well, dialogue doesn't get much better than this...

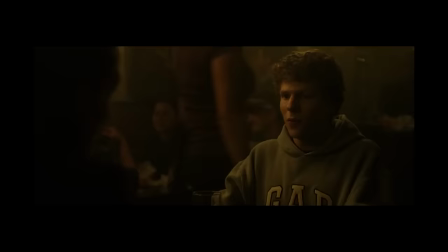[4:10]
I mean, it's the level of detail is pretty incredible. Speaking In detail, let's have a listen to the background of the scene.
I can't do that. I was kidding. Yes, I got nothing wrong with the test. I appreciate that, but I have to go...
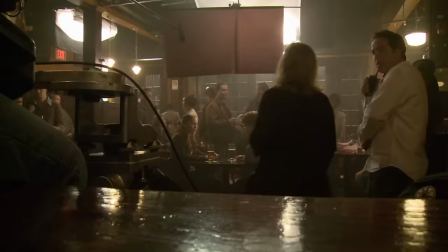[4:22] Come on, you don't have to study.
The most part, Fincher wanted this to feel like a real conversation in a real bar.
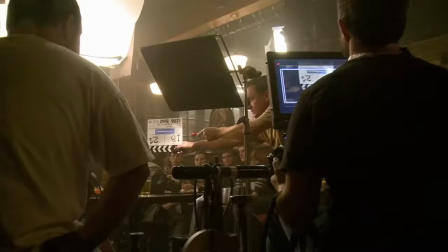[4:27]
He tried to create a sense of realism beyond what movies logistically warrant.
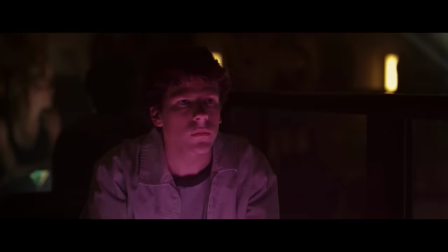[4:33]
He does this elsewhere in the movie too, with loud, almost indiscernible dialogue.
I'm sorry, I was looking at the architecture.
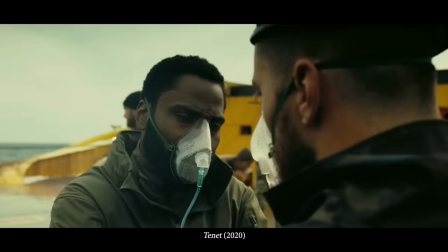[4:38]
But unlike other movies where the sound mixing might confuse an audience...
So we better put her out the hole before the bomb goes off, eh?
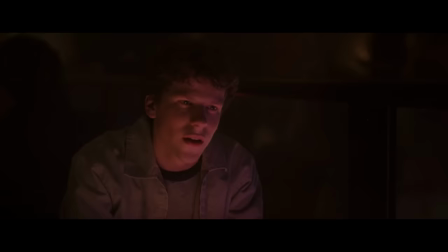[4:45]
Sorkin writes in dialogue to show that the characters can't hear, they don't know what's going on, any confusion, any stumbles.
Do you ever think about that girl? What girl?
And it feels like any conversation you've had in a loud room.
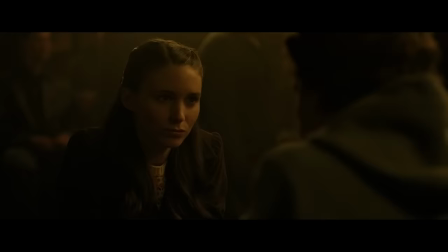[4:56]
And it's confusing and you're hearing other people talk and that's confusing too. And all that stuff kind of adds to the full experience of it.
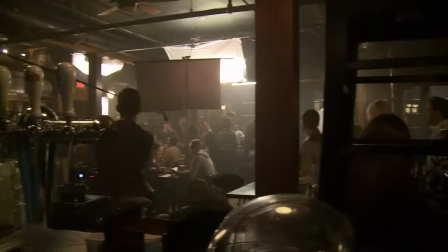[5:02]
So these are real college students having real drinks and real conversations in the background.
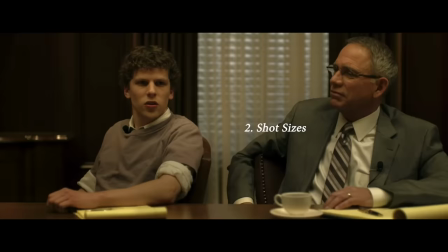[5:07]
Okay, moving on.
You have part of my attention, you have the minimal amount.
Next is the framing. Like I said before, there's only seven different camera setups here. For reference, Panic Room's opening scene has 35 setups.
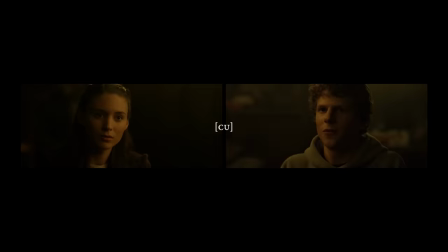[5:19] Working elevator.
So, comparatively simple. Two are medium close-ups, two are close-ups, and the other three are wides or medium-wides. But it's how quickly these are cut and where they're cut that makes a difference. He'll pretty much always do his wide take first.
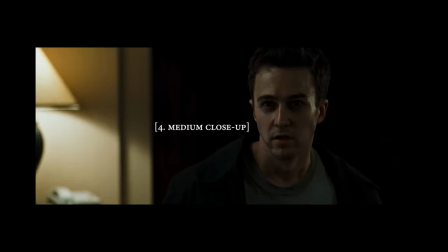[5:34]
This is Kirk Baxter again. And then slowly move in. And you'll see as he moves in, he starts refining certain things as they get closer and closer.
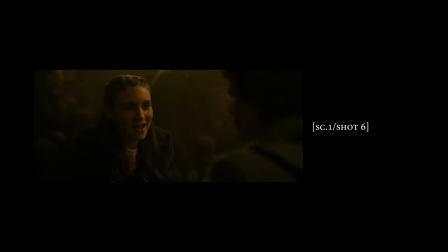[5:41]
Like, let's watch this together.
Yes, I could sing in an a cappella, but I can't sing. Does that mean you actually got nothing wrong?
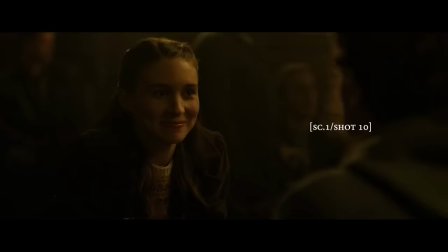[5:46] I could recruit or invent a $25 PC. Or you get into a final club? Or I get into a final club.
Did you notice how the conversation basically resets on this cut here?
$25 PC. Or you get into a final club?
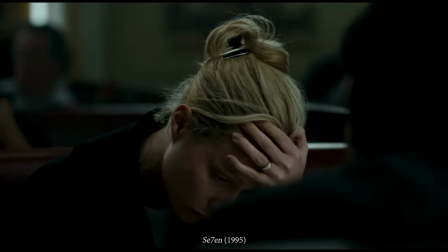[5:57]
This is a Fincher trope, using close-ups sparingly to indicate when the conversation is shifting, either in subject or tone, and what is important to the characters.
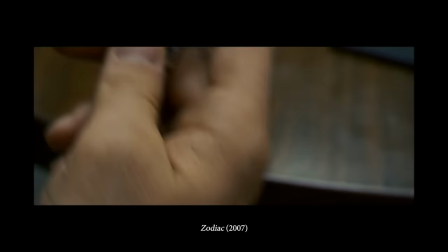[6:06]
Like, here's a pretty famous Fincher example.
Where'd you get it? It's a Christmas gift from my mother two years ago.
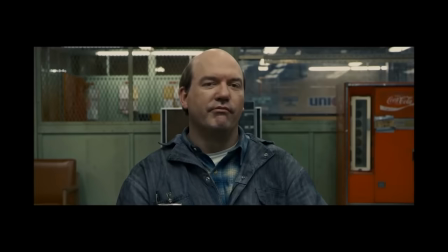[6:12]
He lingers on this close-up of the watch to show what brand it is, which makes this line even creepier.
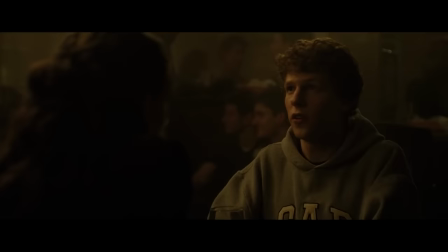[6:17] I'm not the Zodiac. And if I was, I certainly wouldn't tell you.
Similarly, these two shots are close-ups because Fincher wants you to register the importance of what they're talking about.
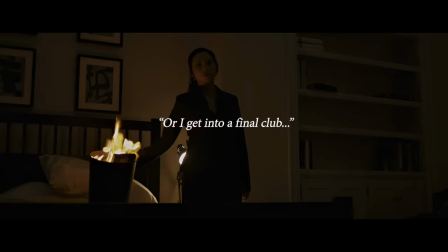[6:29]
Because this triggers the Winkleviar war, Facebook, and every ensuing conversation in the film.
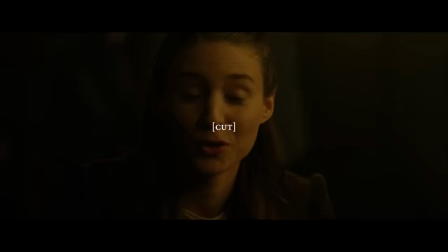[6:34]
It's a big moment, so there's a cut. Then he reverts back to medium close-ups and the conversation recalibrates.
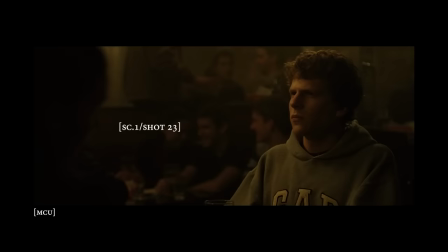[6:42] You know, from a woman's perspective, sometimes not singing in an acapella group is a good thing.
Fincher repeats this same trick again when a quick fight is resolved with this cut to a midshot.
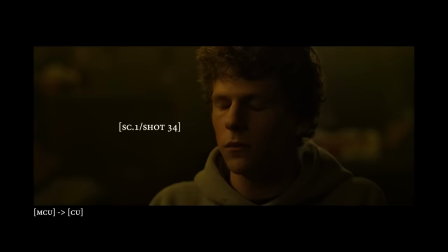[6:50] Should we get something to eat?
Another close-up when Mark steers them back to finals clubs.
So you can see why it's so important to get in.
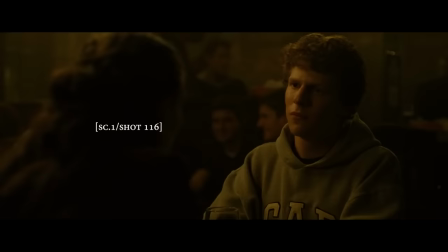[6:56]
And then this final close-up.
It'll be because you're an asshole.
This is a big one because it sort of indicates Mark's ambivalence to the situation. All these other exchanges indicated that the moment was of equal importance to both characters. they both got close-up frames responding or arguing with the other.
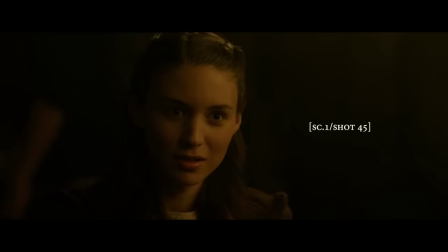[7:12] What? You asked me which one was the easiest to get into because you think that that's the one where I'll have the best chance.
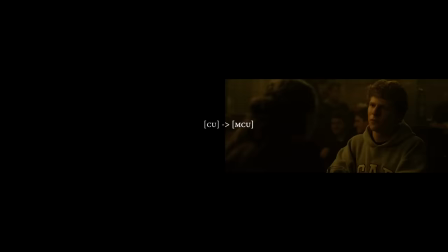[7:17]
But here it's Erica's final insult, her final words and Mark doesn't get a close-up. Which means that Erica cares but Mark doesn't. It's simple, subliminal editing but it works.
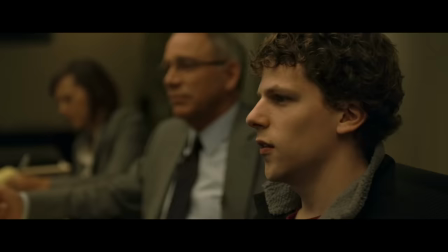[7:27]
So the editors kept doing it.
A billion dollars.
I like to go into those close-ups first so I know where he's hunting and what he's aiming for.
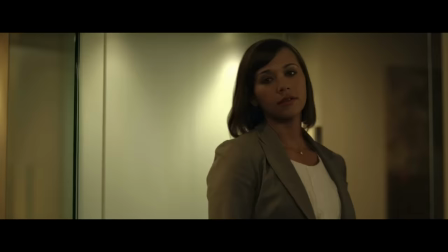[7:35]
Interestingly, this exact moment, this exact line, repeats itself at the end of the movie with the final line.
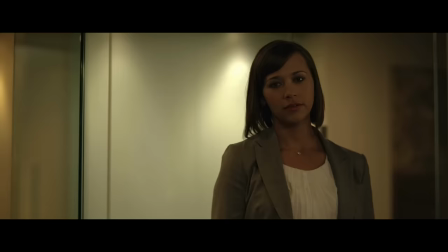[7:42] You're not an asshole, Mark. You're just trying so hard to be.
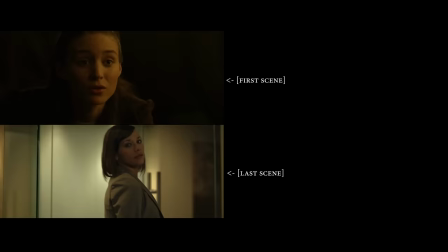[7:47]
However, here Mark gets his close-up.
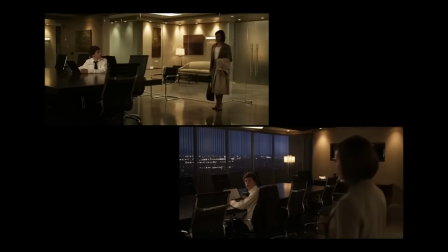[7:49]
Unlike his conversation with Erica, the close-up indicates that he's finally willing to listen, but it's too late because he's already alienated all his friends.
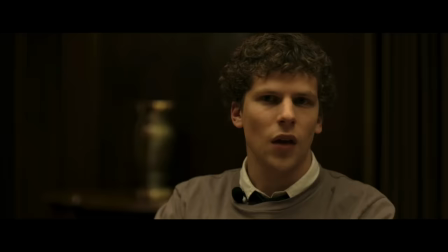[7:57] Your best friend is suing you for $600 million. I didn't know that.
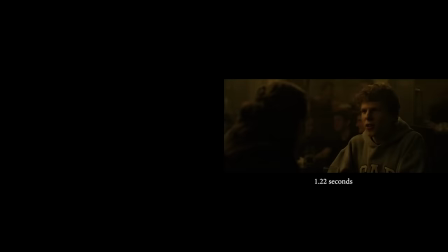[8:02] Tell me more.
Like I said, the actors are speaking incredibly quickly, but the cutting has to keep up and it also has to develop its own unique rhythm.
You're saying that I don't. Of course I'm not saying that, sir. I'm saying that. Really?